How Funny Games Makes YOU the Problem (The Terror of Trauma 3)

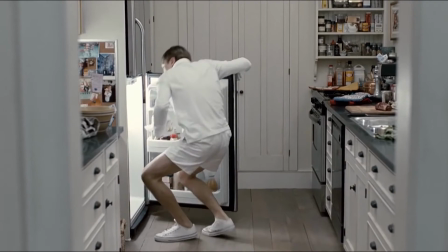Part of what makes the sandwich scene so jarring is that rather than being sided with the typical protagonist of these films,
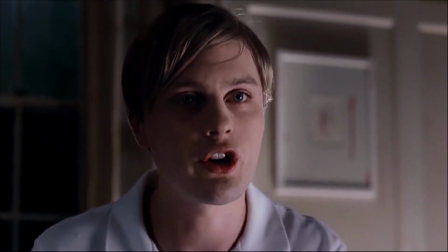the audience for funny games is aligned with that of the perpetrators.
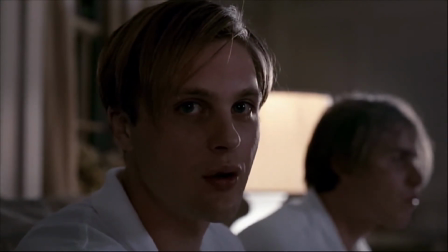Paul and Peter are the only characters to break the fourth wall and talk to the audience, indicating that they are really the way that the viewer is brought into the story. This moment is not so much a far cry from someone getting some food together while they are watching something just as violent on TV.
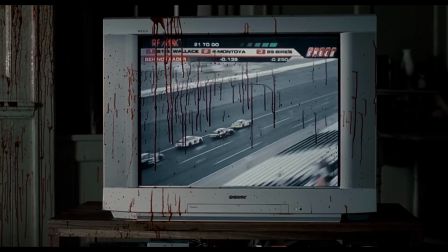In this case as well, NASCAR is what's on TV, interesting enough.
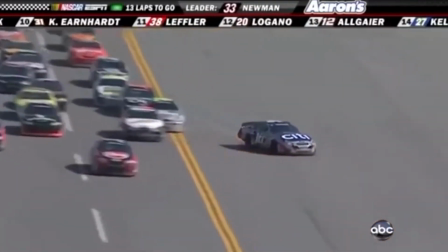Another form of media that arguably displays violence, car crashes, and a sensational, perhaps get-in-funny-games approach, even a senseless manner.
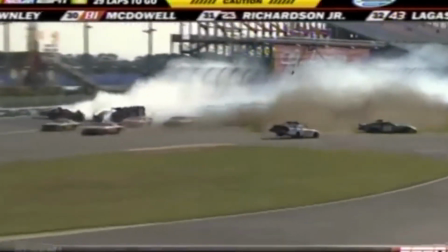This choice of NASCAR also gets back to that strange mixing of what's considered highbrow and lowbrow culture yet again.
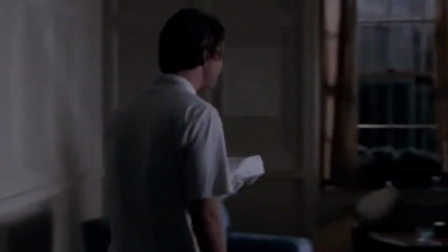Paul and Peter wear white gloves their entire presence throughout the film.
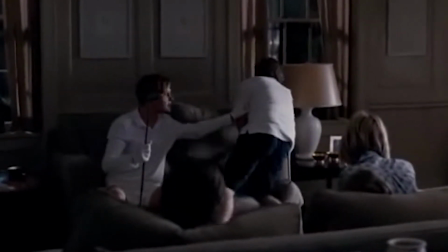Not only does this work on a technical level to let them not leave any evidence behind,
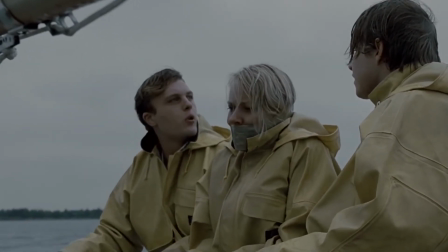but it It also acts as a wardrobe choice that indicates the way they distance themselves from their actions.
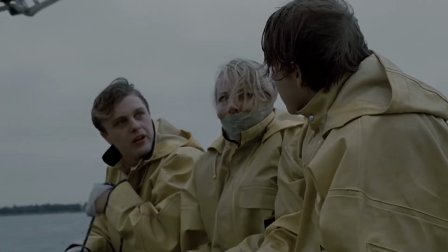A very thin, white film. A very thin, white lens, kind of.
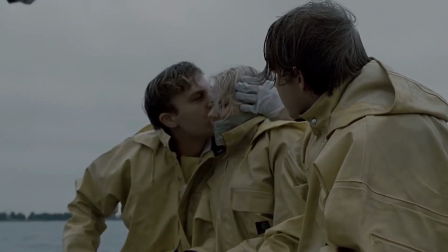This aligns with how the audience perhaps tries to distance themselves from certain acts deemed awful that are perpetuated through popular media. By aligning the audience with the perpetrators, it's just one of the many ways Funny Games toys with expectations, conventions, and implication.
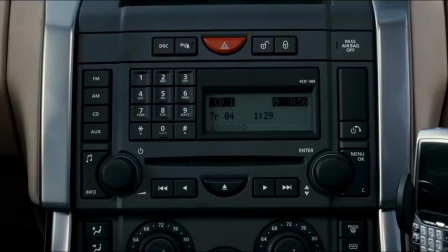The article on the Criterion website by Bilge Eberi I mentioned earlier is a great read to understand how this movie deals with other expectations.
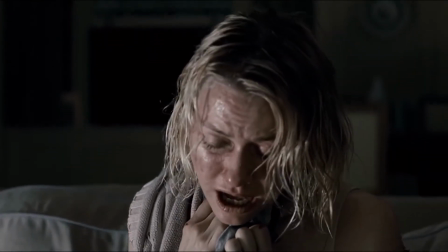The family barely fights back and the one that does is Anne, rather than the father figure of the family,
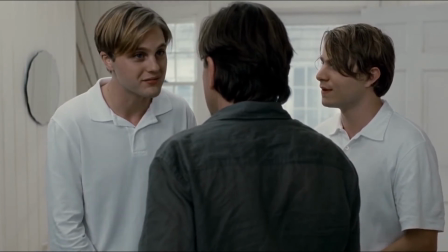which would be a pretty popular way this sort of movie would typically play out in American cinema.
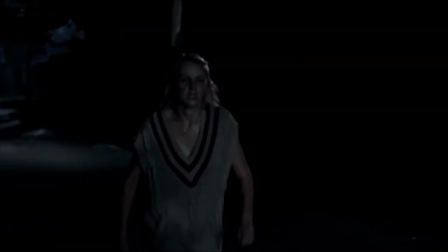Haneke seems to really toy with western masculinity in funny games as George is portrayed as a
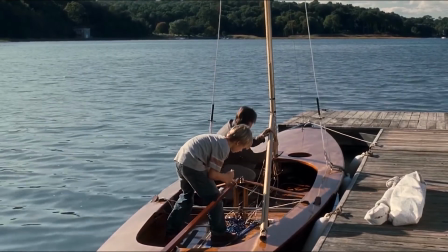weakling and Peter and Paul often referred to him as the ship's captain in a mocking manner. Eberi also points to the overall lack of catharsis in the movie. The one moment a fragment of typical storytelling in Funny Games occurs,
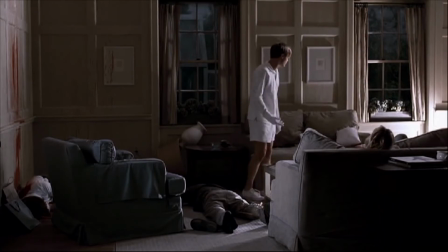Paul is able to control the film through its own medium to allow the perpetration to succeed. Once again, Paul is acting similar to that of a viewer in this moment using a TV remote.
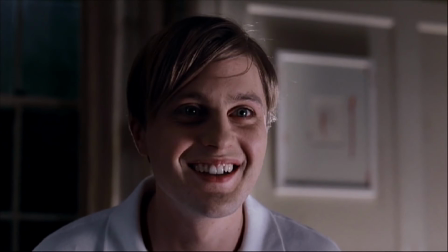This allows Haneke to attack the audience's implicated position even further. Hanneke wants to attack the viewer more than anything in Funny Games, and as Ebrei points to, he does so through the denial of catharsis and subverting typical expectations,
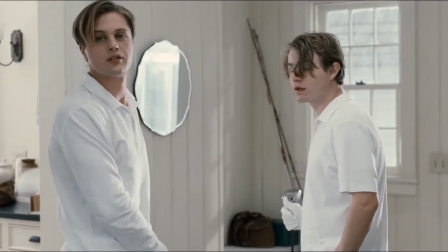but also their status as an implicated subject of violence in popular media,
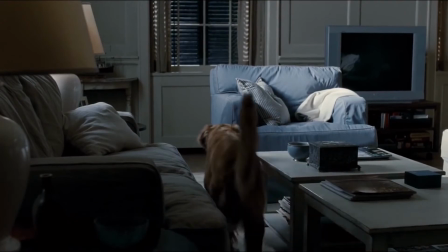especially violence that deals with traumatic events.
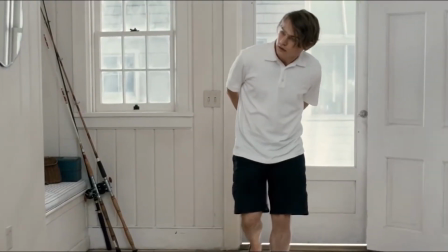The variety of fourth wall breaks throughout make it clear that Hanneke wants to comment on the implicated subject regarding this film in this genre.
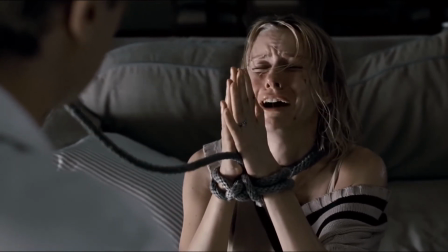Yet, Funny Games becomes something so much more rich when looking at it in the larger picture of culture.
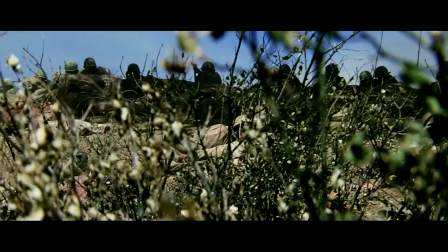Though Funny Games is fictional in a way, as Paul points to in the film's conclusion, it's not really fiction.
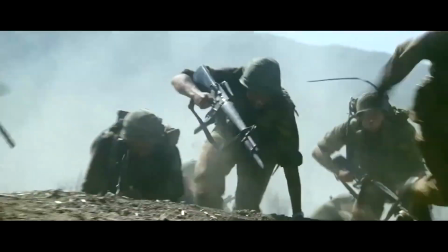Nothing in film entirely is fiction.
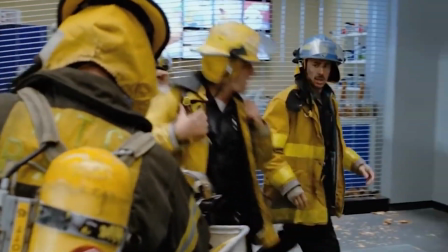This brings into question our position as an implicated subject when watching violent films that deal with recreating
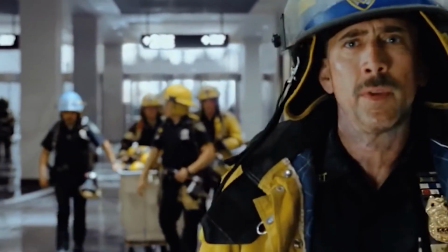real-world acts of violence that also explore trauma or maybe exploit the trauma of others for entertainment value.
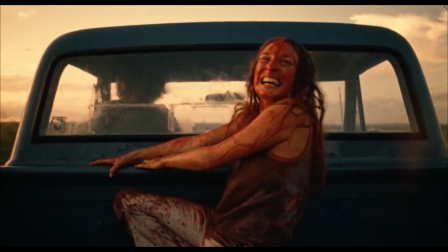Fitting as it is, Funny Game ends with a shot similar to that of what this video starts with.
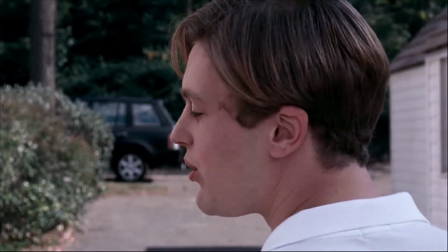Paul stares directly into the camera, letting the audience know, as Sally does in Texas Chainsaw,
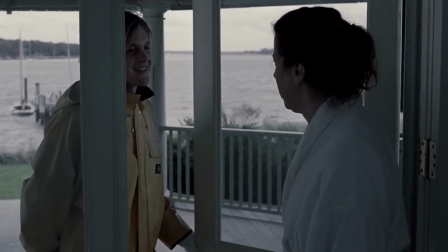that the movie is fully aware that there is someone else in the blame here, someone else implicated in the events occurring,
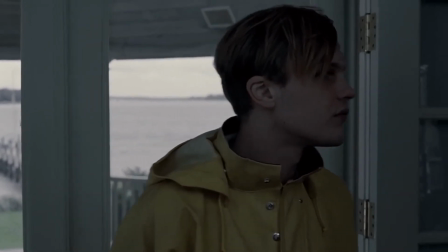someone else engaging with the trauma present on screen for better or for worse,
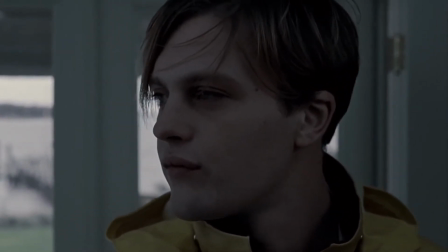and that someone staring back, as it's what made Sally cry and laugh is what really makes that menacing smile grow. Thank you so much for continuing in this exploration of horror cinema and themes involving trauma with me.